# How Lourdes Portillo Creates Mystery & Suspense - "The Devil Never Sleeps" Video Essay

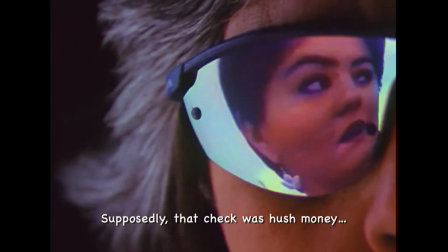738s De ahí se divulgó el hecho de que mi papá era homosexual o que ese cheque lo había entregado para taparle el ojo al macho, como decimos aquí en México.
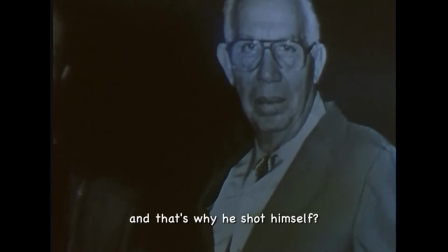748s
The narrative switches well between past and present, brilliantly maintaining the two key storylines of Portillo's nostalgia and the mystery of Oscar's death.
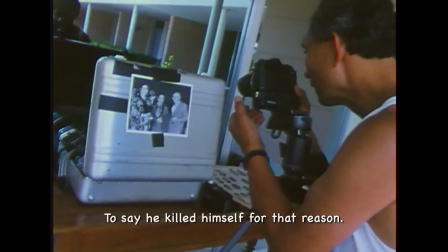756s
Nostalgia and reflection is depicted through reflective interviews and old home videos,
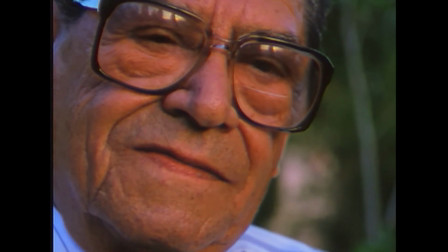760s
while the mystery of the story is portrayed through theorizing and the present investigation of Portillo as she tries to uncover the mystery behind her tío's death.
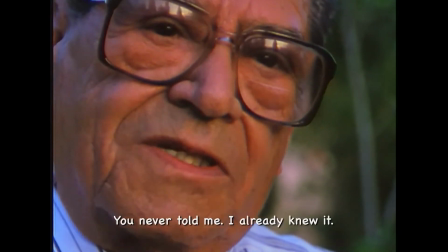771s Nunca me lo habías dicho, yo ya lo sabía. ¿Quién le había dicho eso?
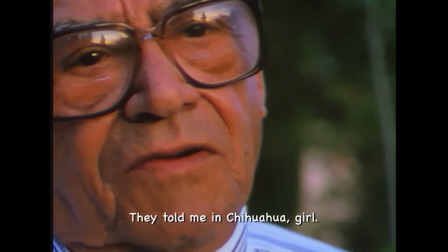775s Pues en Chihuahua me lo dijeron, hija.
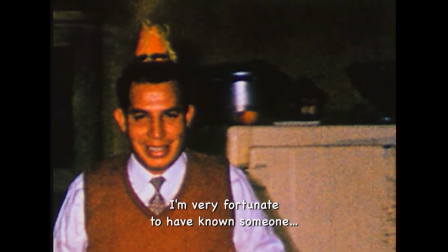778s
The interviews of family members and friends do a fantastic job of providing a complete picture of Tío Oscar to the audience, as we almost feel like part of the family.
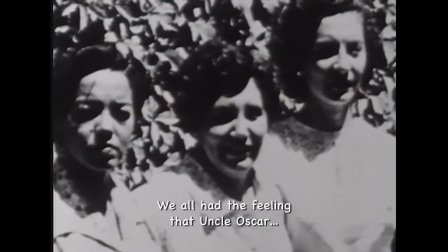787s
This creation of a full character for Oscar is primarily used through reflection by these interviewees, overlaid by archive footage.
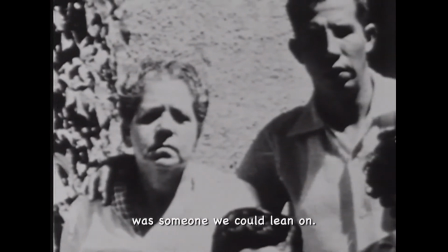795s Era para todos nosotros un apoyo en el que descansábamos emocionalmente.
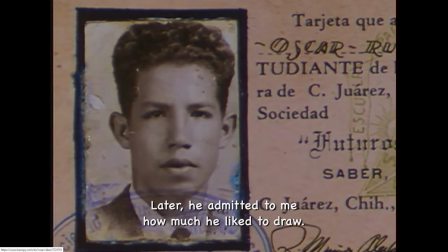802s
With a full picture of Oscar, the audience feels personally invested in uncovering the true circumstances of his death.
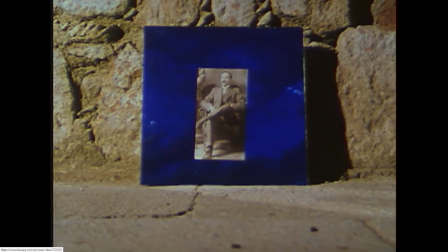809s
In the present investigation, the narrative seems to never really come full circle.
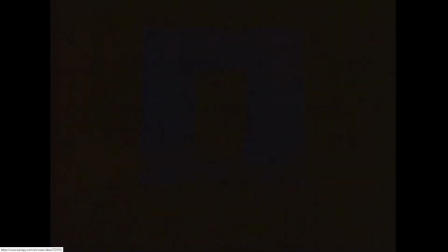815s
Anytime we think there is a lead or a breakthrough, Portillo and the audience are only left with further questions, which can be agitating.
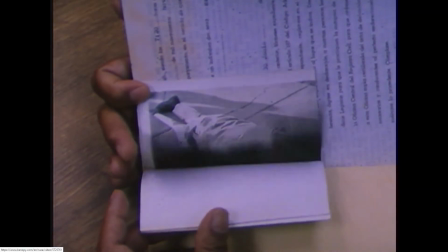821s
But perhaps this is intentional. There are three primary theories which are thoroughly investigated by Portillo and the documentary.
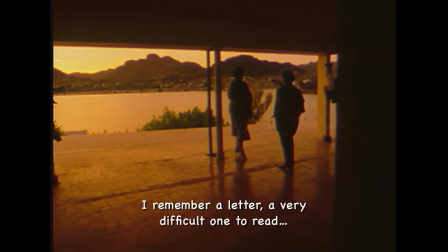828s
1. That Oscar's widow Ophelia had him killed due to an unhappy marriage and a grand inheritance.
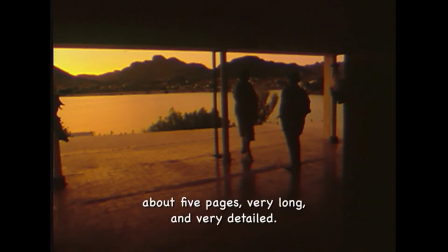833s Eran como 4 o 5 hojas, muy extensa, donde le decía a Ofelia lo bueno y lo malo de ella.
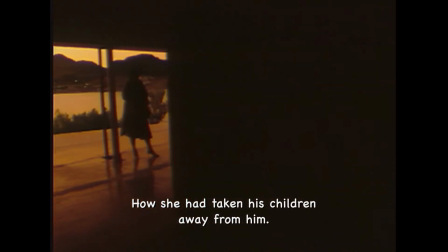840s Y una de las cosas que le decía es, me quitaste a mis hijos, primero fue Oscar, después fue Catalina.
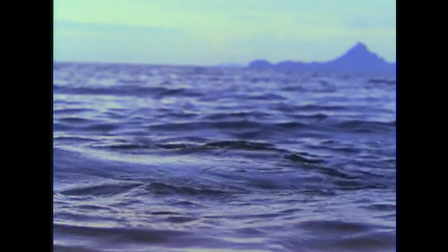848s
2. Oscar was murdered by thugs or gangsters due to shady business deals.
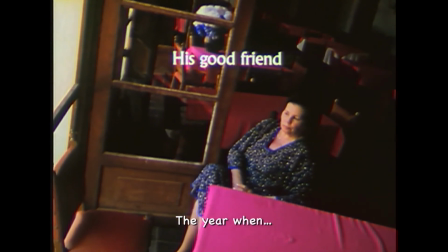852s De ese año en que se supone que se suicidó,
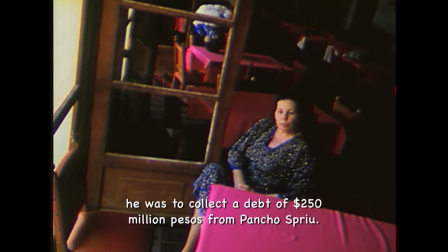859s que tenía que venir a cobrarle a Pancho Espriu una deuda de 250 millones.
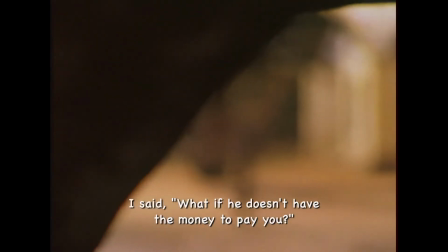865s Entonces yo le comenté que, uy, si no tiene dinero para pagarle, ingeniero,
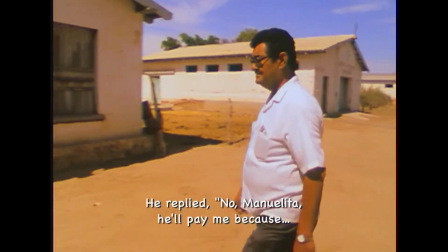871s no, Manolita, él me paga porque tengo escrituras de sus propiedades en mi poder.
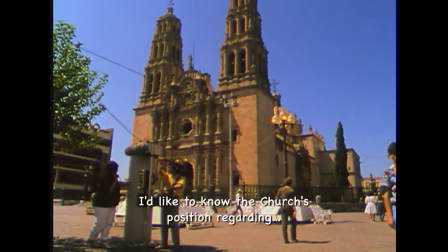879s
Or 3. Perhaps the family are too skeptical and Tío Oscar did kill himself due to circumstances unknown.
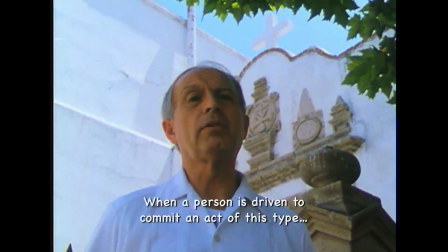884s
Perhaps his latent homosexuality.
Lo hace desde una cierta enajenación
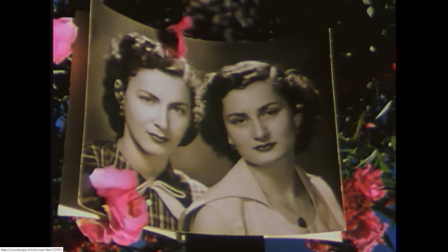895s involuntariedad.
The narrative as a whole is reasonably well constructed, with dramatic and poetic narration and emotional interviews,
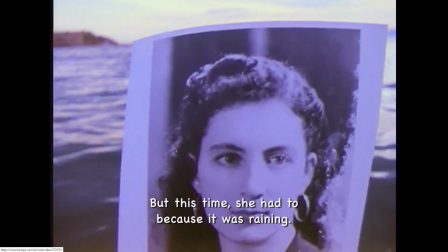902s
but I felt let down a few times by periods of slow-moving advancement and left-field angles that either did not make sense or were not investigated thoroughly enough.
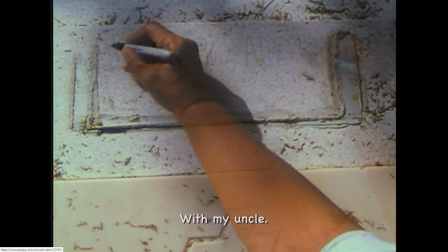912s
The Devil Never Sleeps sets out a clear aim in its opening: discover the truth behind Tio Oscar's mysterious death.
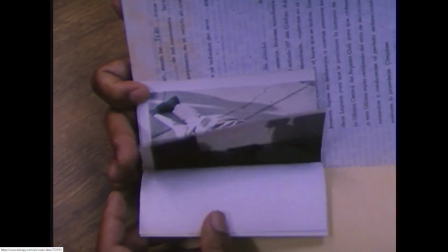919s
Through personal interviews, thorough physical investigation, and careful deduction by Portillo,
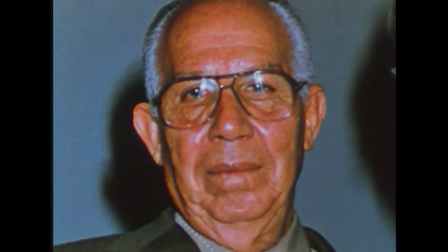924s
this aim is tackled at all points during the film, but the truth is never discovered.
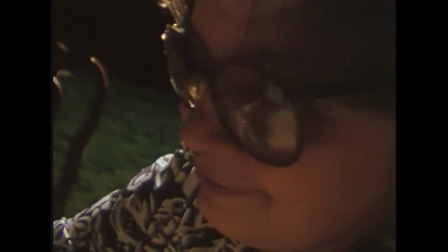930s I came back to Mexico with a naive idea that if I pursued all the clues and found out all the facts,
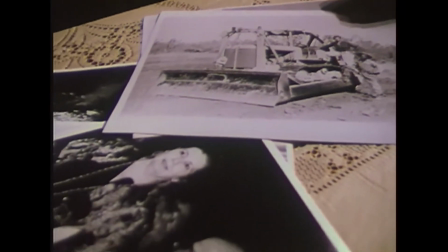938s I'd uncover the truth, just like in the movies. Did Oscar commit suicide, or was he killed by a hired assassin? Maybe I'll never know. The only thing I'm sure of is that by his own choices, he contributed to his destiny.
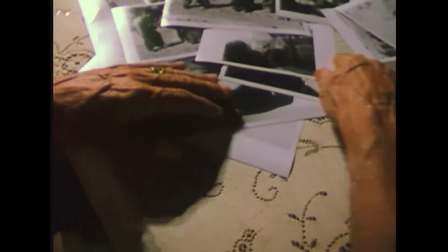955s The family still holds tightly to its secrets, and once again I realize there are no clear answers,
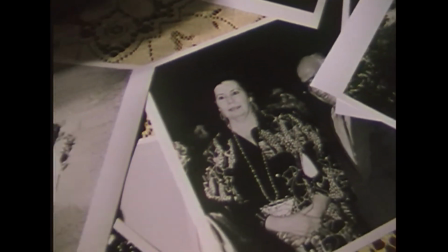963s no simple solutions to life's mysteries, just half-glimpsed truths and tantalizing questions.
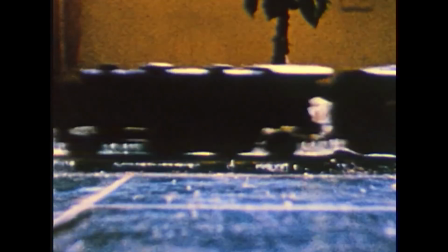972s
And this is the meaning of the documentary, and the point that Portillo is trying to make.
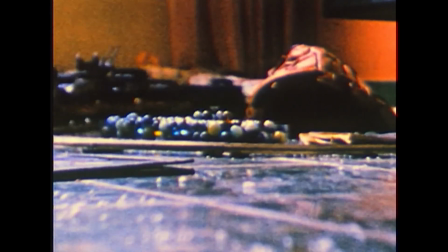977s
It's a metaphor for life. Sometimes there is no truth. There is no answer.
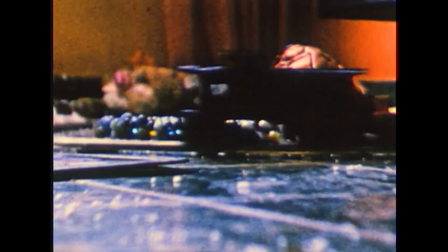983s
Portillo comments on the futility of unyielding curiosity.